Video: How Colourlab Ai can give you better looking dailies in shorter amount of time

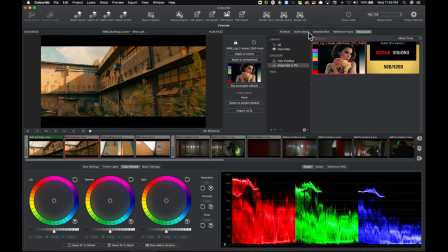(4:09)
This is looking perfect, of course. I can actually look at my scene shots here.
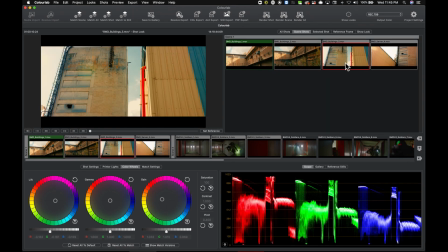(4:14)
But I think here, this shot, you know, I would potentially make it a little bit more moodier.
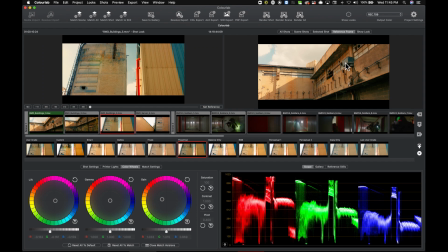(4:20)
So what I'm going to do is I'm going to press enter and then go and then select the theatrical here. It's looking good. Or a little custom one is not bad either, right?
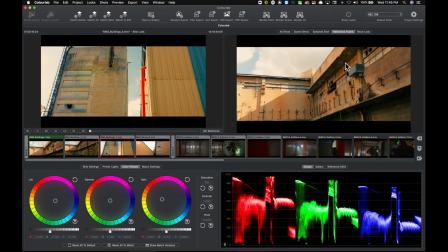(4:30)
But I think, yeah, I'll stick to this kind of, you know, theatrical.
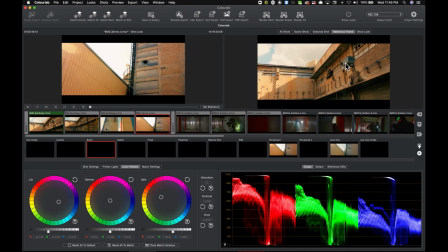(4:34)
And then here, I'm going to go and also maybe see how theatrical is looking.
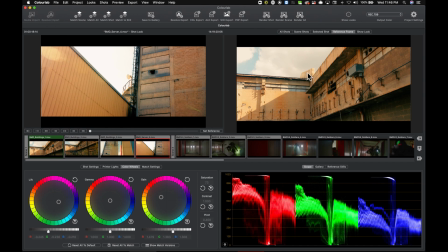(4:40)
No, actually smart was looking better. Okay, so that's basically, you know, this scene matched.
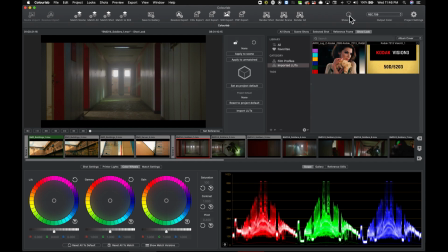(4:46)
Then I'm gonna move on to this scene here. Again, let's just apply the same show LUT, and it's looking absolutely fantastic, you know.
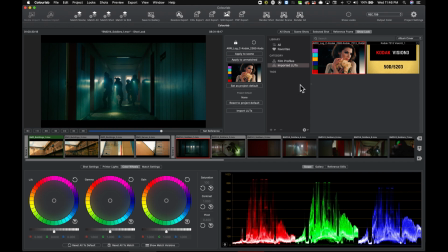(4:54)
Let's see, I like it, but maybe potentially what I think I could do is I could, you know, maybe just open it up a little bit. And for that, I can use printer lights because they give me like a, you know, stop accurate, you know, setting.
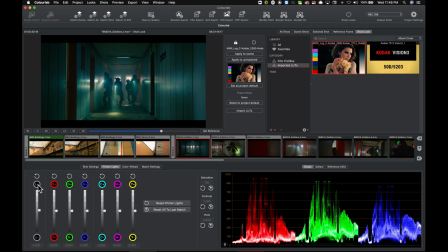(5:09)
So you see, I have just opened it for four, you know, printer points, which is about a third of a stop.
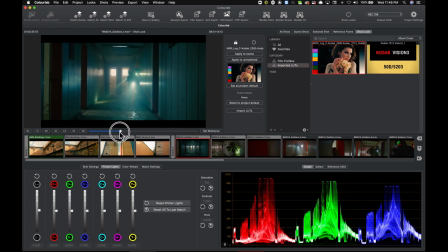(5:16)
That's all we need for probably for this particular scene, and I'm just going to go and say,
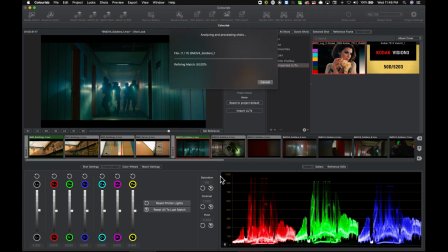(5:22)
okay, this is now my reference, and go ahead and match the rest of the scene. Mm-hmm. Excellent. So let's see what kind of job did Colourlab do. This is looking great.
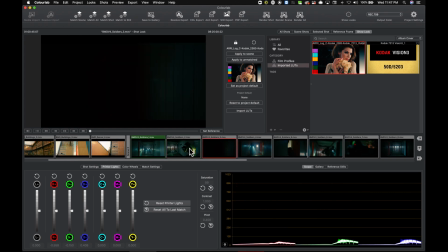(5:36)
You see, this one is looking good as well. Let's just play it a little bit.
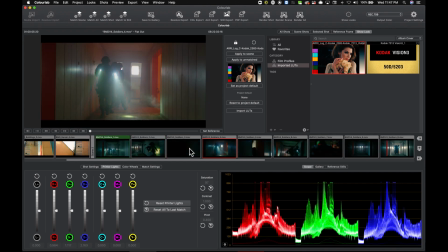(5:41)
Fantastic. By the way, this is all 4K footage. It's a native 4K footage that I'm grading, you know, straight from the camera.
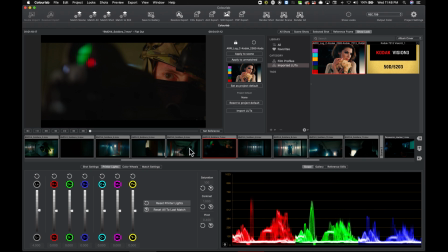(5:49)
Absolutely beautiful. Look at that. Everything, you know, just looking absolutely fantastic.
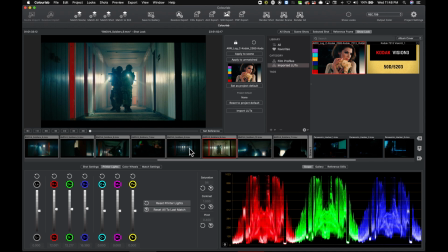(5:55)
Matching perfectly, right? You know, look at that shot.
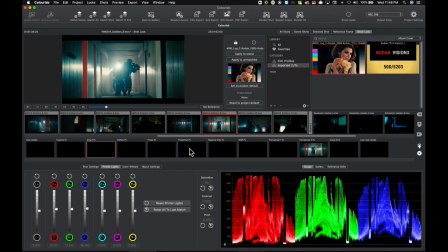(5:59)
Here, maybe because it has a quite a lot of light, maybe see whether I could go for a little darker version.
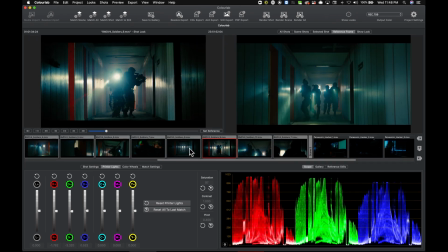(6:05)
Right, let me see this one. Yeah, this is probably best one, you know, because I just want it to be as moody as the other ones.
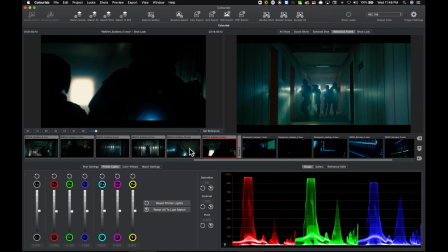(6:13)
Now we're getting a little darker here and here in this shot. I like it.
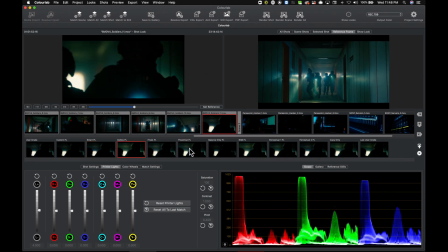(6:18)
Is there one that kind of open it up a little bit for me here? Again, dailies. Yeah, that one is just looking just great.
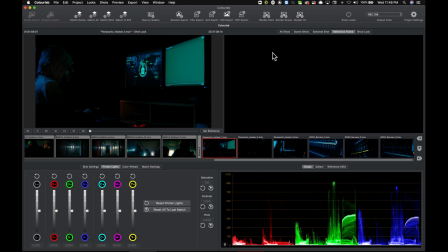(6:25)
So I can see at least a little bit the faces. All right, then here we're going to go and just make sure that, you know, the same shot is applied as well.
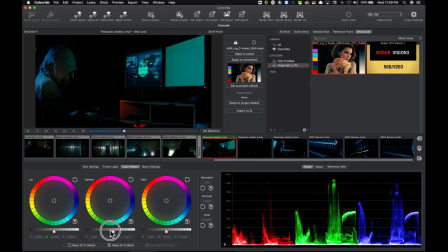(6:33)
It's true, but I'm going to only open the mid-tone here. That's all I need. Yeah, just a little bit of a mid-tone. And then I'm going to go and say, okay, you know, this is good for my reference. Let's go and match the rest of the scene. Okay, so let's see the results.
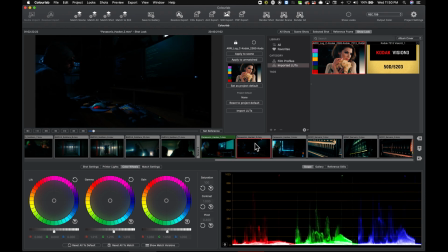(6:52)
So this one is still looking a little bit too dark.
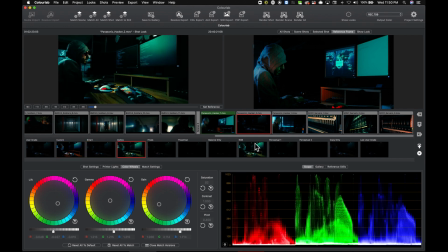(6:57)
So I'm just gonna go and see. So dailies is looking much better for this one.
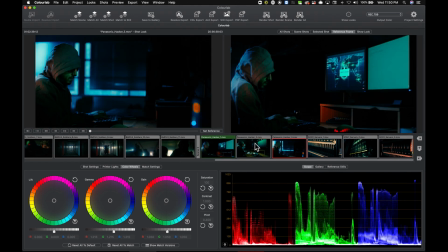(7:03)
Yeah, they are very good. This one is fine the way it is.
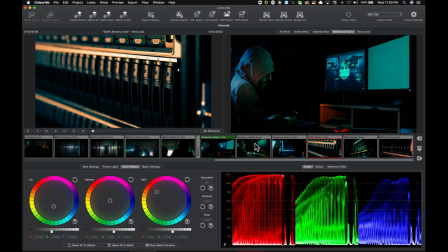(7:07)
This is a really interesting shot. Yeah, now it's coming, you know, from, you know, I love the look of it.
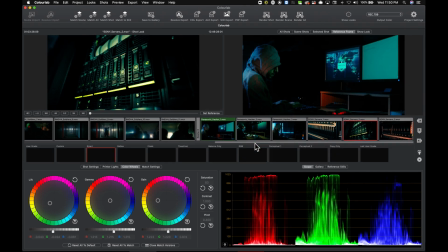(7:13)
This one looks a little bit more greenish.
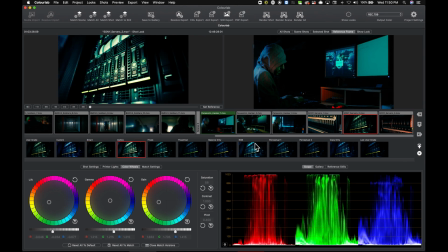(7:16)
There must be like a one version that is matching everything a little bit better.
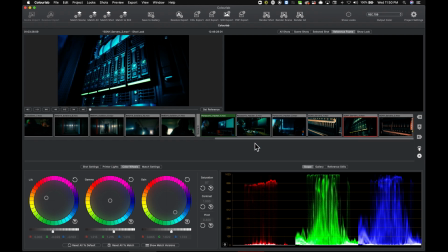(7:23)
So probably like, you know, this one here. You know, and then let's see this one.
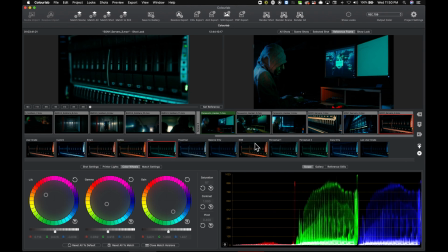(7:30)
I think I'm gonna have to choose which light I'm gonna go for. So I think, you know, I will probably go, you know, for this kind of perceptual for all of them,
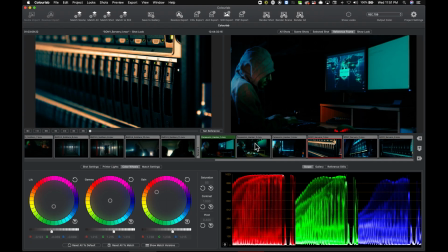(7:39)
because I just think like, you know, they look better like this, right?
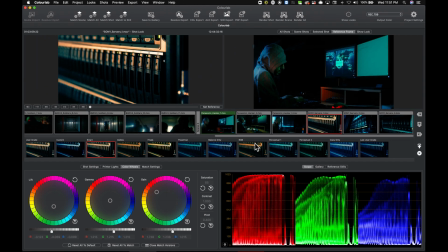(7:43)
So I'm just gonna go and choose this version, perceptual one, right?
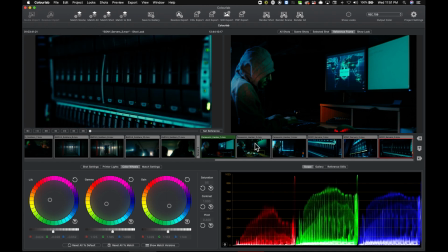(7:48)
So that way, like, you know, I got them, these three shots, you know, to have more consistency, you know, together with this shot.
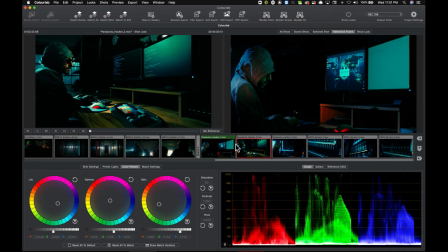(7:55)
With this shot and this shot, I'm just gonna go and desaturate a little bit more. Just needs a little bit less saturation, and maybe I'll bring it down, you know, little fine touches so that it kind of looks more in line with this guy here.